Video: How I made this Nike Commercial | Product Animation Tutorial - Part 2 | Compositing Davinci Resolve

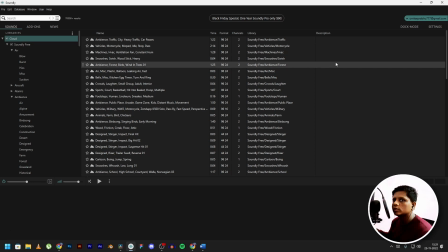It has the basic sounds that you need, like swooshes, whips and transition effects.
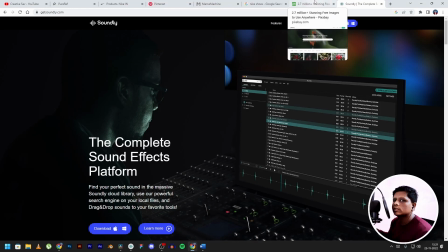And the second one is Pixabay.
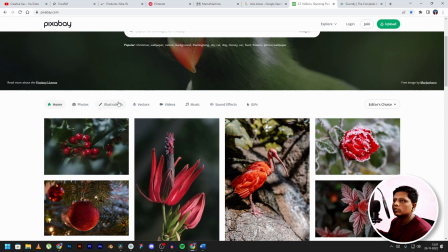Now this is a website where you can also download stock photos, videos and illustrations and many other stuff,
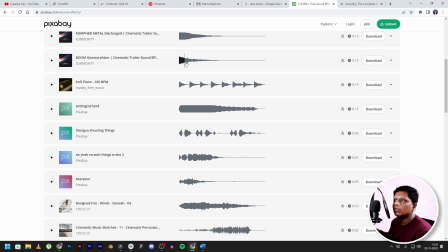but we are interested with sound effects, so you can download various sound effects from over here.
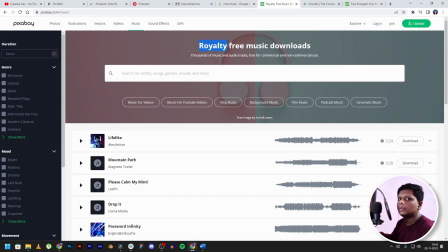So as you can see, these are royalty free music downloads that you can download from Pixabay.
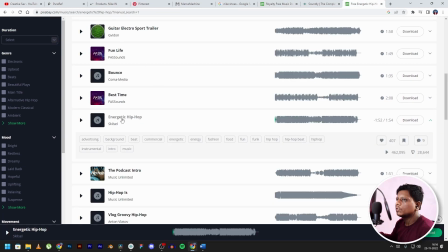The music I went with is this music right over here. I had downloaded many other songs for this video, but it didn't quite sound right with this animation, so I went with this one. Trust me, choosing music is the hardest part while editing a video.
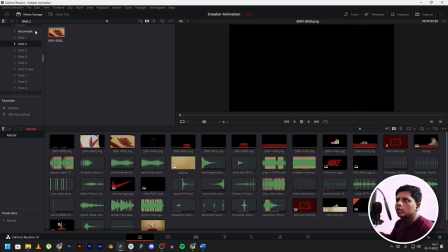After downloading your music, you can import them as you imported your clip over here,
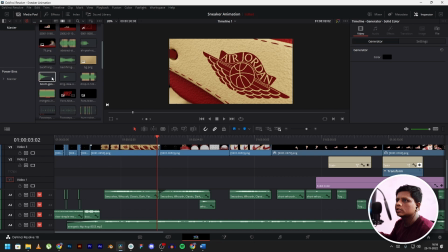and from your media panel just drag and drop them on your timeline.
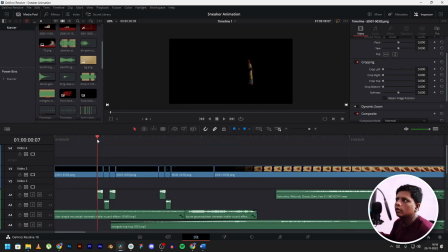For this particular shot, I wanted to create a suspense kind of look, like a dramatic look, so the viewer gets to see that it is a shoe, but you can't tell which shoe is it. The light is wrapping around the edges of the shoe.
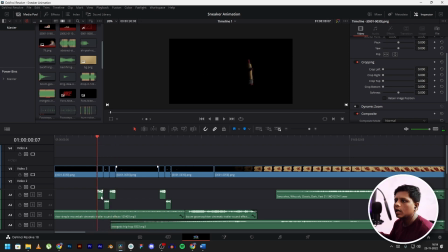So for that, what I did was I added this car passing by sounds which go from left to right. So you can see over here, as the light is moving from left, I use that sound effect over here, and for the right I use that sound.
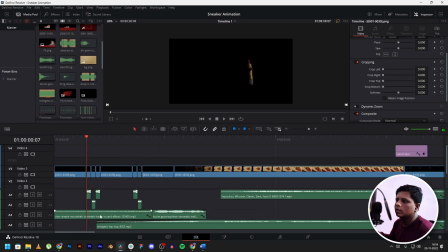And this sound effect right here is just to create a dramatic effect. It's a riser sound, and this is the boom sound effect.
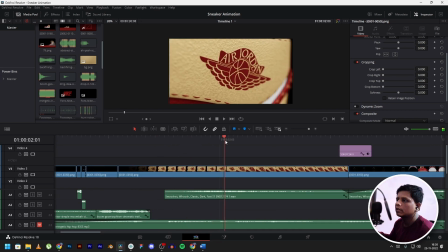And here is just a classic swoosh sound effect. Now here is a little tip.
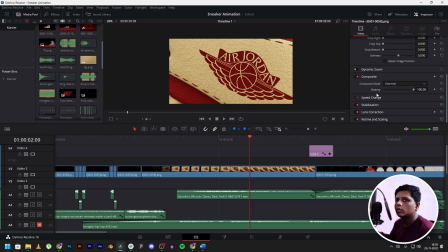You can't always find the right sound effect that you want, so you have to improvise.
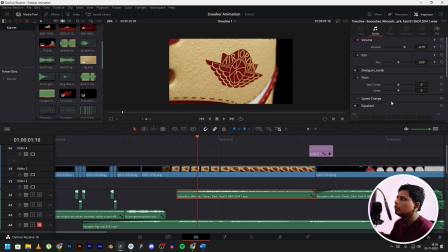Like over here, this was kind of sped up a little bit, so what I did was went on speed change over here in the inspector tab, and then reduce the speed, and when you play it, it matches the animation.
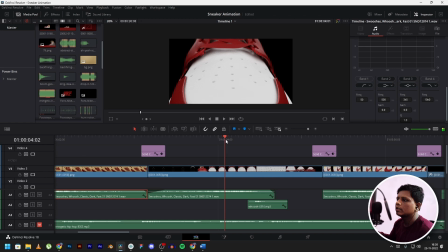Here you can see another swoosh effect, and then here is a whoosh effect.
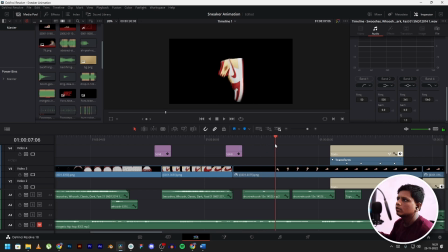Again swoosh sound effect, whoosh, whoosh. Now what I'm doing is, the object comes into frame, so I've added a swoosh sound effect for that,
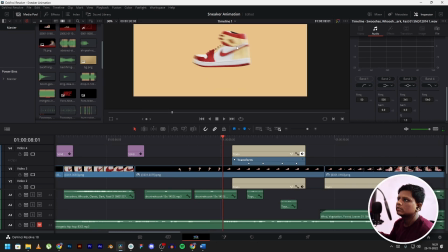and the object rotates. So I added another swoosh effect for that.
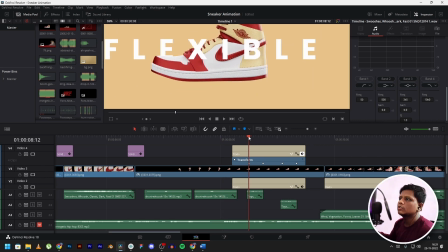And over here, as you know, we have showed how flexible the shoe is. So for that I had to find the right sound effect. Unfortunately, I didn't have a sound effect of a shoe flexing like this.
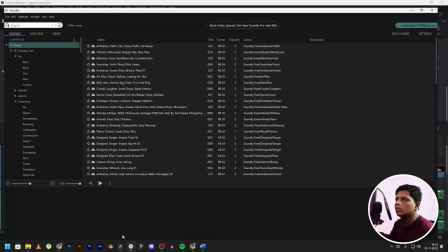So I did a lot of research, and then over here in Soundly I found a toy sound.
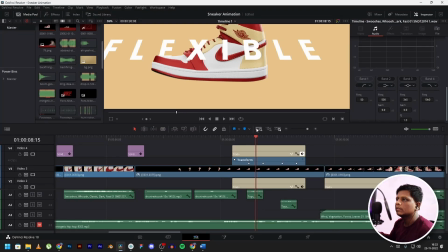I think it was a balloon squeaking or something. So I tweaked it a little bit. I changed its speed and the pitch and sense, and then it's kind of started sounding like the shoe is flexing a little bit.
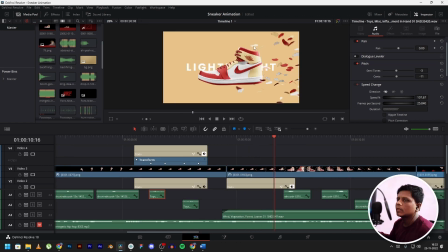As you can see, the feathers appear in the frame. I didn't found any sound effect related to feathers. So what I did was I found a sound effect which was of forest and leaves in wind. So that's what I am using over here. Another whoosh effect.
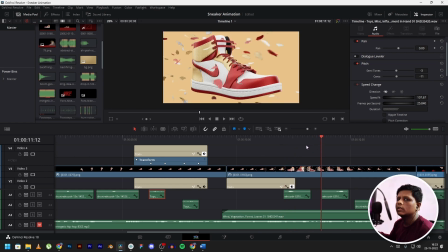Whenever the object rotates or moves or there is any transition, I am using a swoosh or whoosh effect.
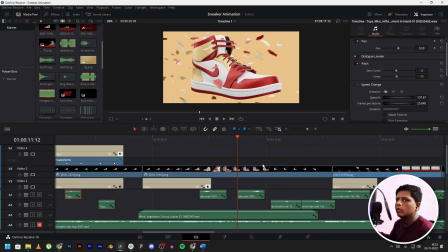But make sure you don't overuse it and it won't sound that good.
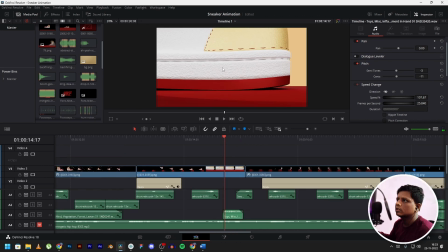And as for this cushioning effect, the shoe gets pressed. I again didn't have any sound effect for that. This is the same sound effect from the flexible shot.
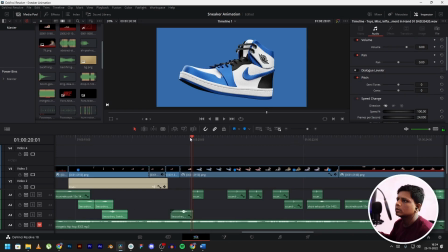These are some swoosh effects.
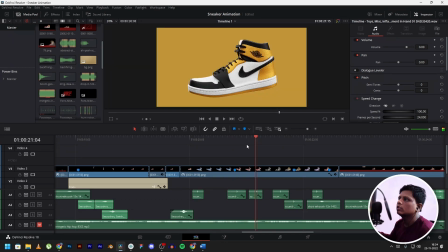Now for the color changes, what I did was I didn't add any swoosh effect.
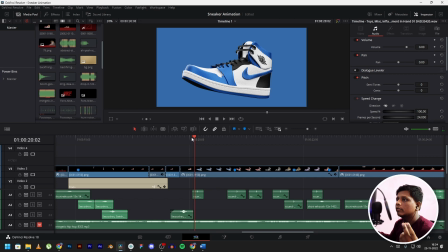What I did was I added a finger snapping effect.